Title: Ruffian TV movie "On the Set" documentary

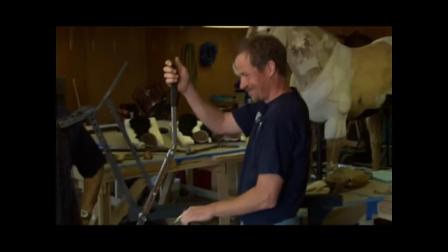And if you see it, it's articulated so that we can adjust the hit as hard as we want it or as light as we want it.
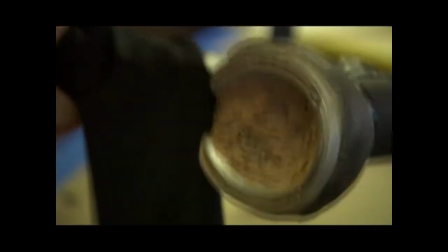OK, you're all right. What happens is that Bruce studies the movement of the horse's leg,
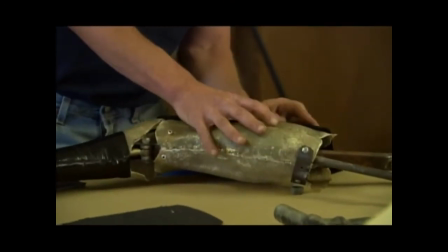and then he mechanically constructs through gears and wheels and wire the articulated movement of the horse,
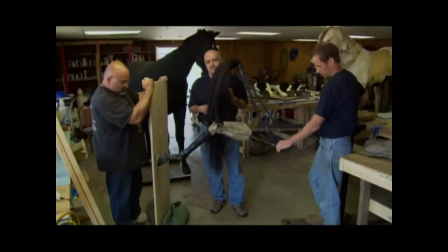which takes a lot of time because you have to watch horses kick, horses move.
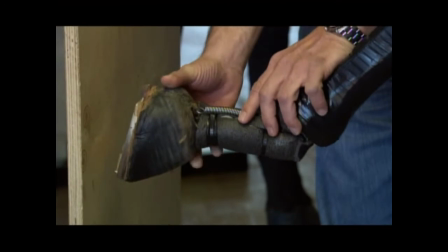We put the spring in to really work like a real horse's tendon so that when he kicks, we get this extension so that it actually functions like a real horse.
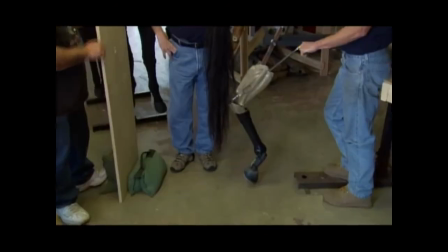Okay, we'll go with the sophomore. One. Adjustments have to be made for distance, for reach.
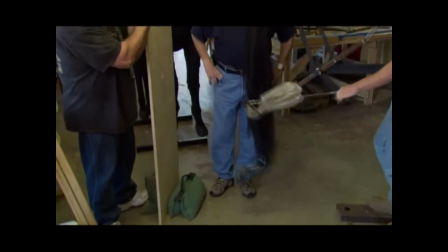And when Bruce operates it, it'll look just like Ruffian's leg, and it'll make its kick.
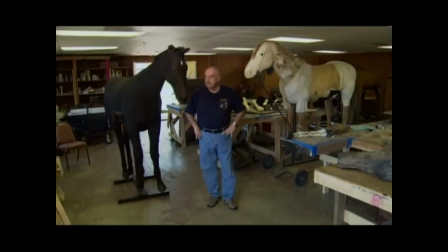It's taken us about eight weeks, really, to start to finish to get them done.
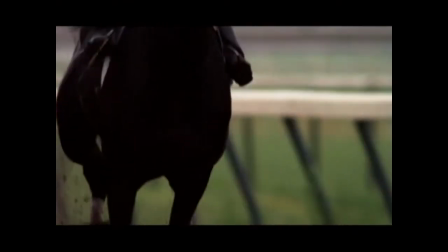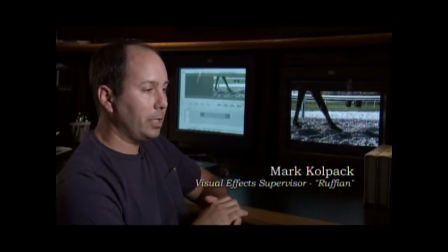The challenge here with this particular visual effect shot was we needed to show Ruffian breaking down.
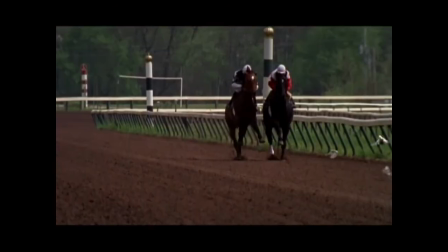Breaking down means the horse actually broke a limb. We shot a real horse running through frame.
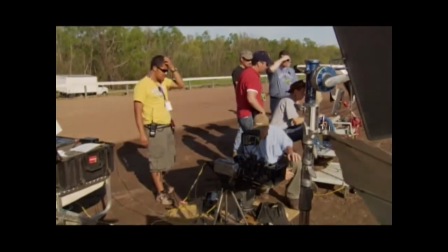We used a special high-speed camera. We have the real horse that ran through flawlessly.
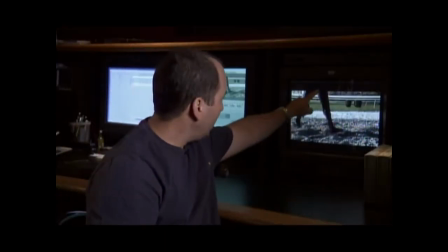No pain to the animal, nothing happened. Now this leg here is a 3D replacement.
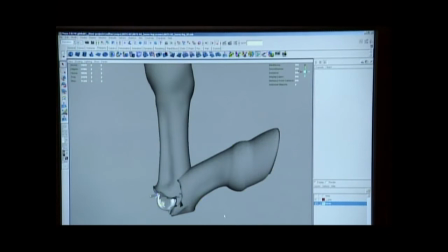3D means it's an element that we created here in post and put it back in.
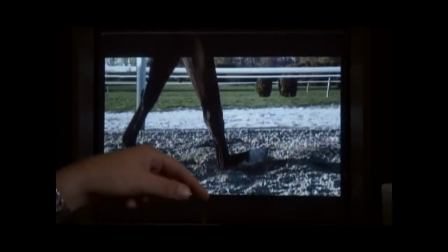Now what we did to make it so it matches is we took the real leg and
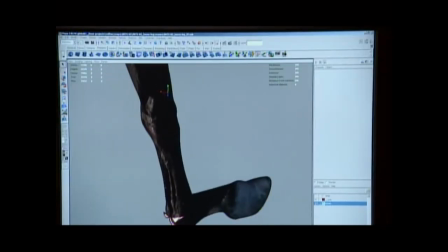we used it as a texture itself and put it back over on top of the 3D leg.
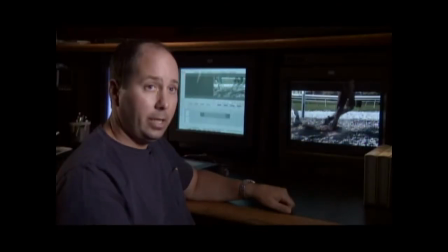and then we animated it to make this break.
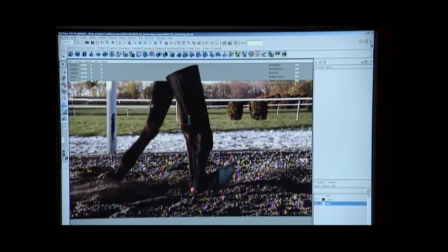The audience can see the snap, which is horrific, and then we get out of it, and we go into a couple other visual effects shots.
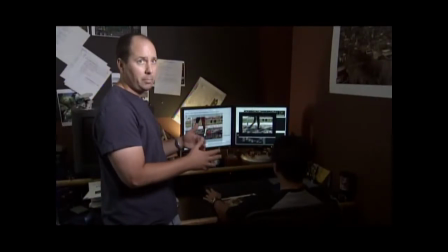From here, the element goes up to the compositors, which are known as 2D compositors. They're the ones who put together all the elements to make the image come to life.
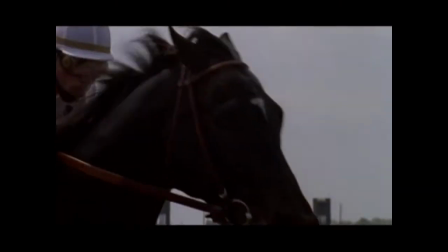The difference between Ruffian, the Champion, and any other turboprads is one or two seconds.
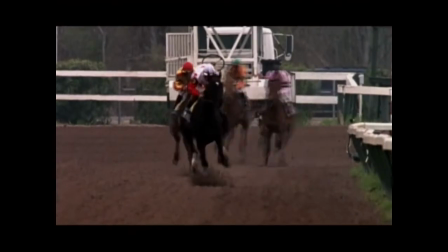So for an untrained eye, they all run fast. But you have that little margin that makes a horse like Ruffian exceptional.
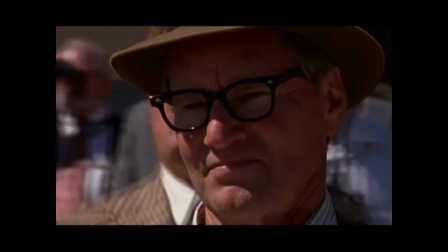So when a man like Whiteley finds a horse that can deliver that repeatedly, he's in awe. And he knows at the same time that that very powerful animal is extremely fragile.
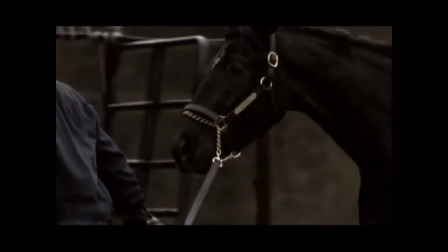It takes nothing, next to nothing, to destroy it.
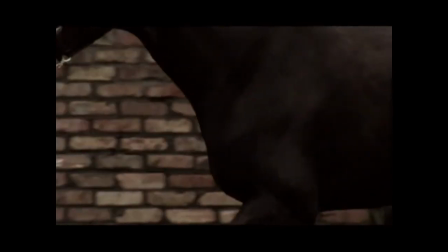And that's what we see in the movie.
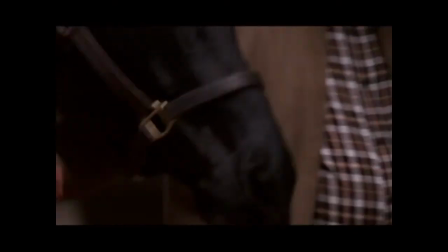It's an inspirational story of love, of feeling between animal and man. Sam Shepard loves horses, he owns horses,
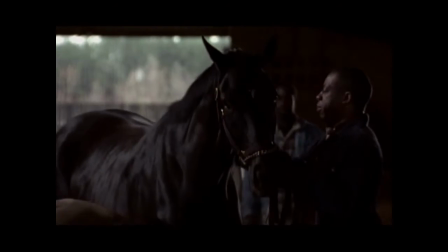he races horses and he brought a special kind of spark to those scenes as written where you feel the connection.
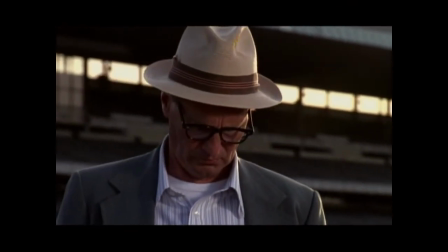What the film can show is that Frank Whiteley is a man of total integrity and those are the best kind of trainers, the guys who spend all their time with the horse.
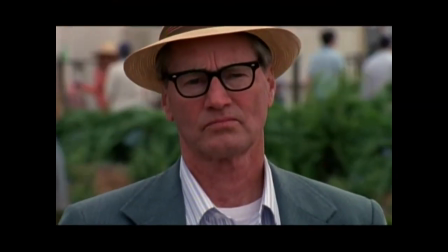ruffian and frank whiteley are the stars of the film in this case ruffian and sam shepherd and the way the film portrays frank is that he's like the last man standing between her
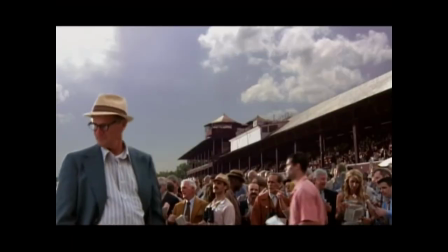and the rest of the world and he's going to protect her but there's only so much protection he can give
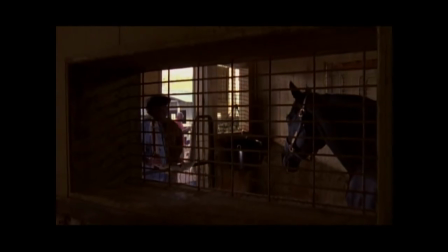her because she's owned by somebody else who wants to do with the horse what frank himself really doesn't want to do.
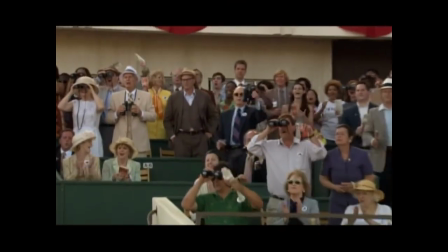This tough guy who's all about horses sees the most extraordinary horse die almost in his hands.
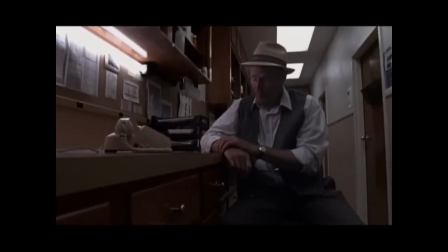So you go from somebody who doesn't show any emotions to somebody who is going to live the biggest one, which is the loss of something that you really, really love and that you have involved in all your life in many ways.